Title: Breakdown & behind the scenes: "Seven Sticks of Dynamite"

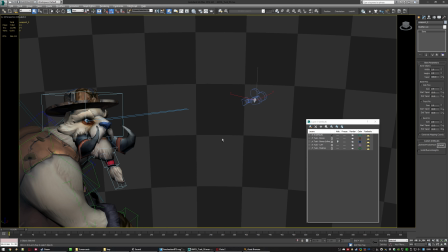1238s
It was a bit jittery because it was at the end of a chain and it had to counteract the motions of the right arm,
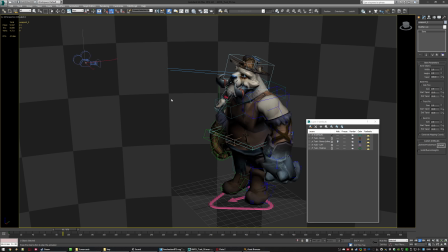1243s
but unlinking the camera after import and applying a bit of smoothing did the trick. Something else to mention while I'm here.
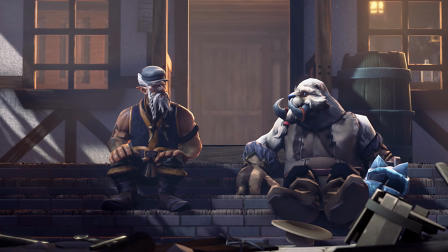1250s
I think consistency matters a lot. It makes more sense to me to have something that may be only decent the entire time,
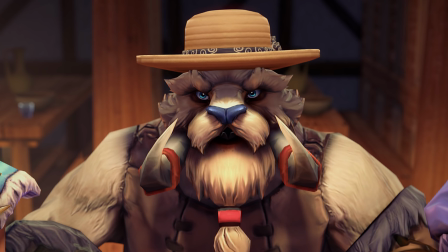1256s
but doesn't go below that decent level, instead of something that may sometimes hit very high notes but with lower lows.
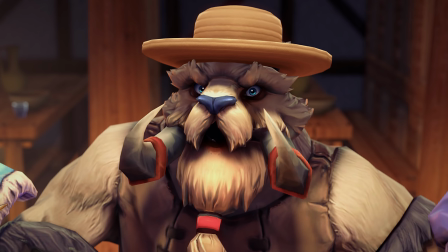1262s
It might seem a little off topic, but this is actually a very roundabout way for me to point out that I didn't animate Tusk's beard.
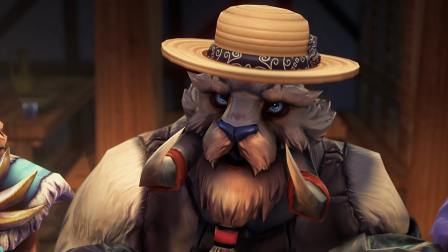1268s
But because I didn't animate it at all, instead of sometimes animating it very smoothly and sometimes only doing a half-assed job, you don't really notice that it's stiff, you get me?
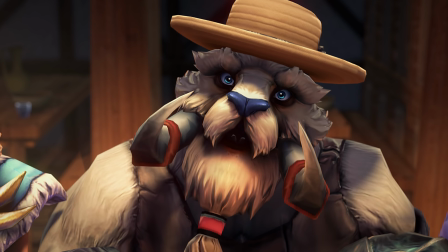1277s
It also does help that it doesn't look off by being unanimated, but yeah.
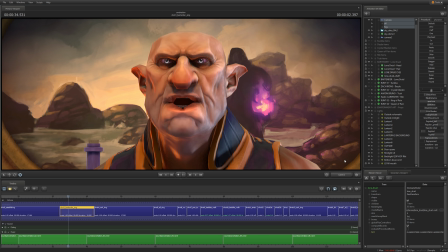1280s
And as a last side note, Lone Druid has a very nice distinctive face, and it was great fun to do his facial animation, but I was disappointed when the time came to copy it over to his beard.
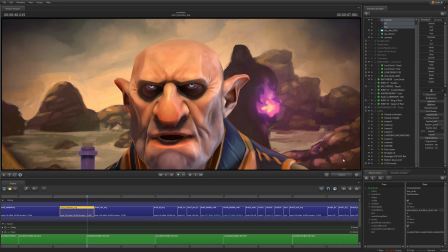1289s
It made his mouth look kinda weird.
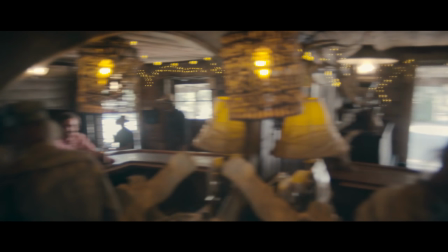1292s
I mentioned earlier that I couldn't replicate the real-life mirror because it would have tripled the workload of every shot in which it would have been.
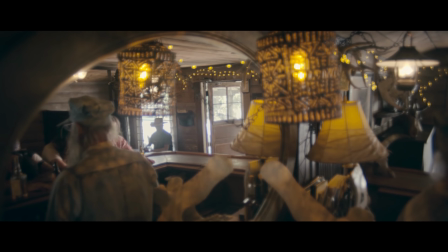1300s
Let me elaborate on this.
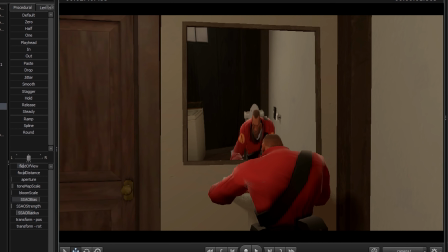1301s
You can sometimes see mirrors in other SFM1 videos that look completely off because they get the position of the mirror's camera completely wrong.
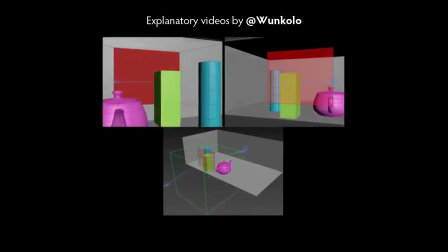1309s
It has to be the exact opposite angle and position, as if the mirror was a symmetry plane.
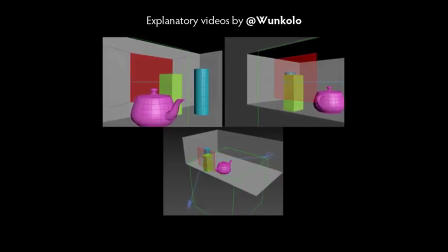1314s
While that's the correct approach, it wasn't possible here because it would have required to call everything past the wall on the second render pass,
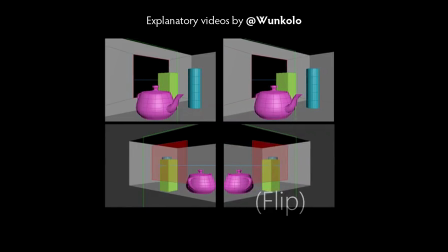1322s
but SFM can't do arbitrary calling planes like that.
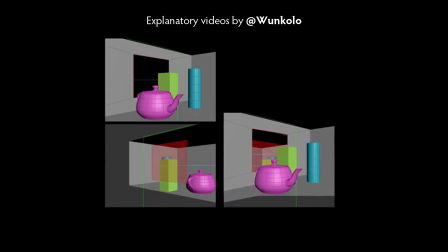1325s
It would have also required me to animate the camera in 3ds Max for every mirror shot, in order to be able to export a perfectly opposite version of it.
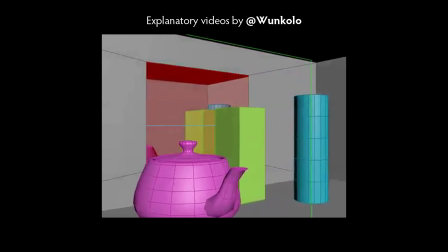1332s
A different approach was considered the old-school style, duplicating the entire scene across the mirror.
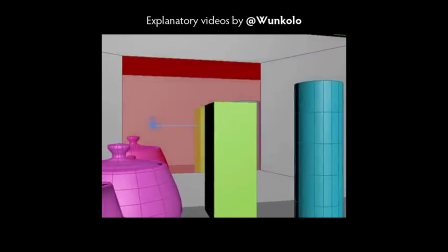1337s
Unfortunately, that would have also required to mirror every single character,
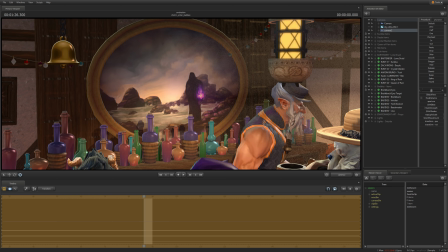1341s
and mirroring animations is a tricky endeavor, even if you don't take into account that you can't mirror models in SFM. In the end, I chose to replace it by a painting which references another music video by the band. If you're an Owl Nation fan, I'm gonna give you 5 seconds to try to guess where it's from.
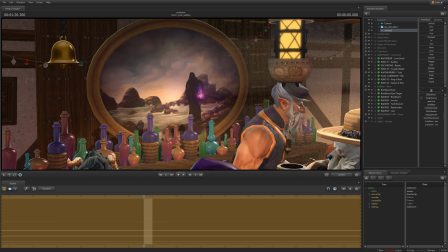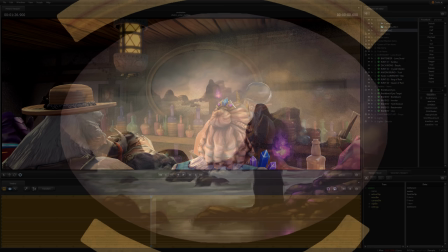1366s
Run.
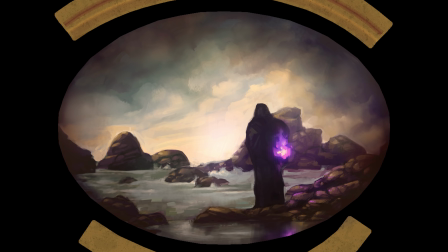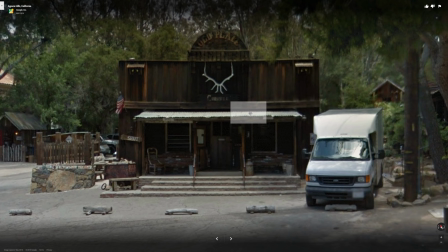1379s
The building was modeled entirely in 3ds Max by Shailene as a single prop, with a few parts being broken off into independent models. Here's a neat thing, you can take a look at it yourself in real-time 3D, directly in your browser, thanks to Sketchfab. Check out the link in the description for that. As for the surrounding environment, it's just something I did by meshing existing assets together.
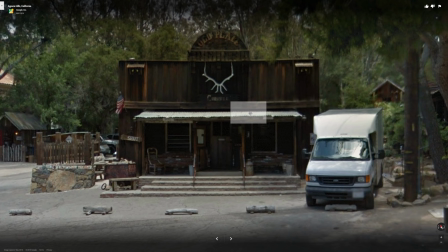1399s
The houses are from a Dueling Fates main menu scene that showcased Pangolier when he was added to the game. The exterior was based on the eponymous comic, while the inside is a recreation that tries to be faithful to a real-life bar, the old place in Cornwall, California. Now onto lighting.
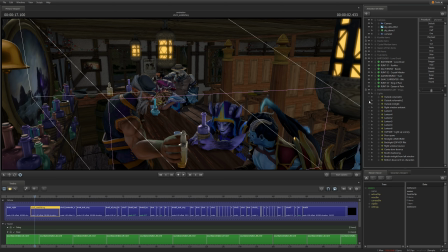1416s
Let's go light by light for a few shots.
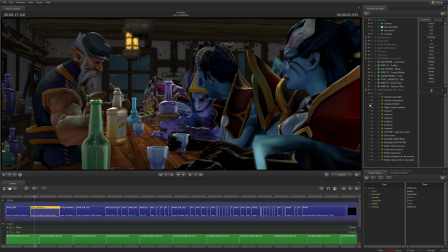1419s
I encourage you to look at the list of lights in the animation set editor, as I've taken care to label them in anticipation of this moment.
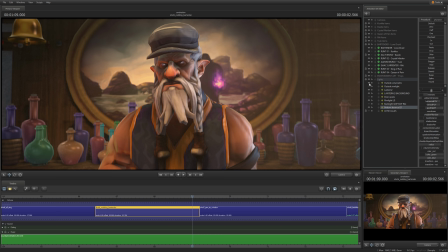1427s
You might remember the bottom bounce thing from the King of Pain breakdown. It's more refined now. It turns out it's a lot more powerful with shadows toggled off and with the angle set just right. It gives a lot of depth to the characters and allows to simulate soft radiosity a lot better.
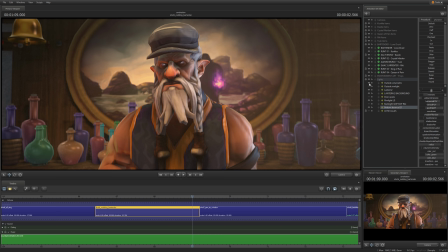1444s
I started making use of shadowless lights a lot more in this short in general. For overhead lanterns, I have 3 lights facing downwards to cast shadows and 3 more facing upwards with a gobo, without shadows, to light up the ceiling a bit.
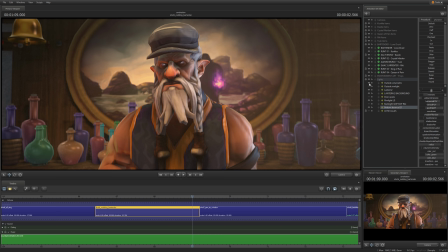1460s
You can see here how a shadowless light from behind and to a side makes a huge difference on Lone Druid. It helps that his face is very well made, with a lot of nice edges to catch the light just right. Combined with the global specular highlight from the other side of the face, the result almost looks like it could be from the Source 1 SFM.
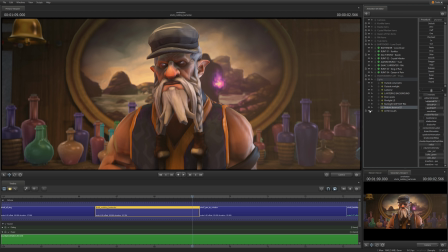1480s
The volumetric light beaming in from the window is tweaked on a shot-by-shot basis to keep the density consistent.